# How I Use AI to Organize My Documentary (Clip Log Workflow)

All right, what up, everybody? Welcome back to the channel this week. In light of the holiday, this past Thursday, Thanksgiving, I want to give a little thanks and shout out at the top of the video here to new subscribers, specifically Des Watson 71. Thank you, man, for subscribing and commenting on the last video. At this point in my YouTube career, every single subscriber, every comment counts and really lets me know that I'm putting something out there that's connecting with somebody, and that means a lot. So thank you, Des. All right, for this week's video, I want to talk about my clip log and what that is. That is a organizational process that I've been using to keep track of all of the footage that I shoot that I want to eventually pull from to put into my film. And it's really a pretty simple process, but it's just one that is time consuming, but is important. And I actually use AI to help me with it. So interfacing with technology to progress. And what it is basically is just a simple document where after a shoot, after a long shoot day, I go through and I review all of the footage that I have. And then I break down like what happened in this clip. What does it look like? Where was it shot? What was the time of the day? What were the lighting conditions? Where do I think it can be used? And that type of thing. And I've found since I'm doing this solo that using AI, specifically in this case, Chat GPT, is kind of like having a knowledgeable crew member or something. At least that's how I use Chat GPT in this process for the clip log. I will screen grab a shot from something that I've shot and I'll submit it to Chat GPT and I'll say, like, look at this. Tell me technical aspects of the lighting. What are the lighting conditions here? What's the potential use, the mood, the symbolism, these different things. Then I'll just bounce that off of, myself and my own interpretation of it. And I'll be like, yeah, I either kind of agree with that or I don't. Either way, then I have a very long log of every image that I've shot for the film. So like I'll pull one up here and I'll show you like clip log 406.
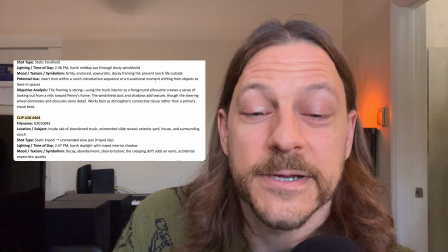[2:21]
Yes, I do have 440 of these. And I just finished my last one from the last shoot, which is why I'm talking about it this week.
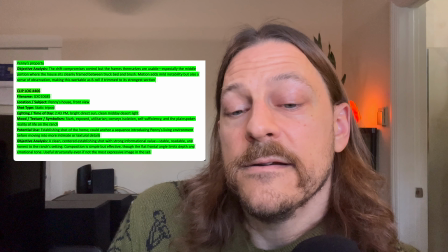[2:29]
But 406, we've got the file name there, location, subject, Penny's house, front view.
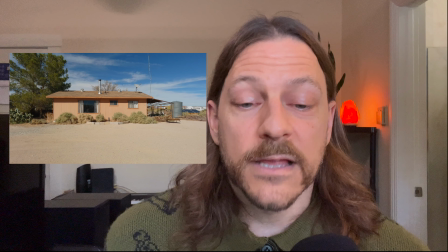[2:35]
Shot type, static tripod. Lighting, time of day, it's 2:43.
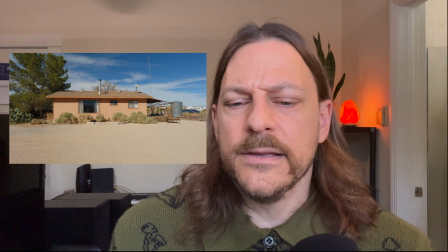[2:40]
It's bright direct sun, clean midday desert light. Mood, texture, symbolism, stark, exposed, utilitarian,
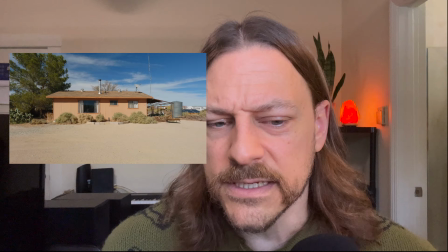[2:48]
conveys isolation, self sufficiency, and the plain spoken reality of life on the ranch.
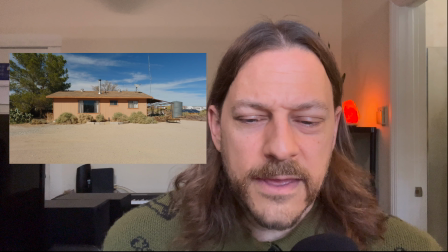[2:53]
I would agree with that. Potential use,
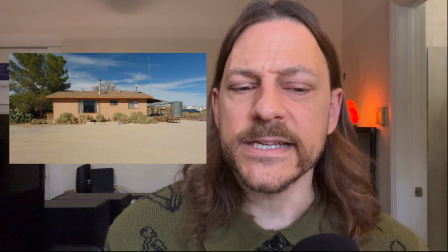[2:56]
establishing shot of the home, could anchor a sequence introducing Penny's living environment before moving into more intimate or textural details.
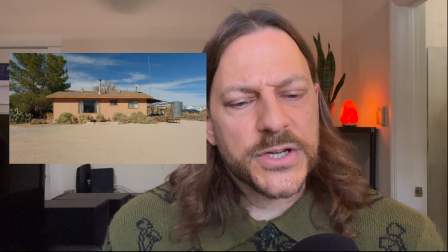[3:04]
I'd agree with that as well. Objective analysis, a clean, centered, establishing shot with strong informational value, stable, readable, and honest to the ranch's setting.
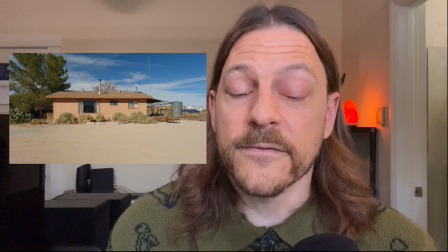[3:13]
Composition is simple but effective, though the flat front angle limits that depth and emotional tone.
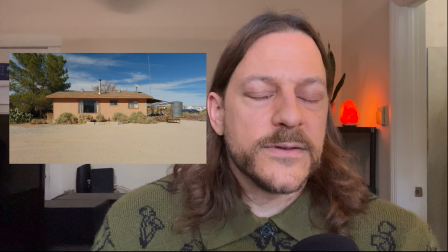[3:19]
Structurally useful, even if not the most expressive image in the set. Which again, I would agree with.
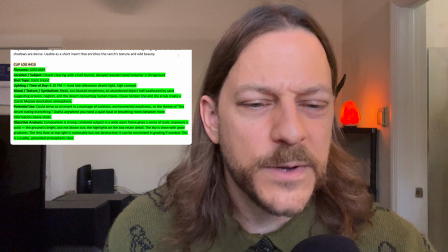[3:25]
Number 410, desert clearing with a half-buried, decayed wooden box container in foreground.
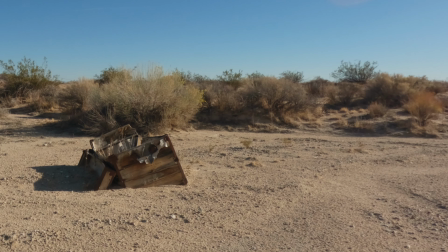[3:32]
Now, I shot this as a static tripod shot because I just found it to be very evocative, sitting out here in the desert, this empty box. 410, hard, late afternoon, desert light, high contrast.
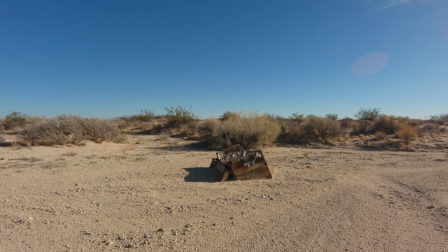[3:45]
The mood and texture, symbolism, bleak, sun-blasted emptiness, an abandoned object half swallowed by sand, suggesting erosion, neglect in the desert, consuming human traces. Clean horizon line and dry scrub create a classic Mojave desolation atmosphere, which I agree with.
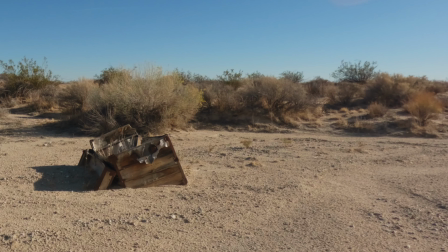[4:00]
A lot of that is exactly why I shot this image. The Mojave desolation atmosphere, kind of the desert consuming human traces.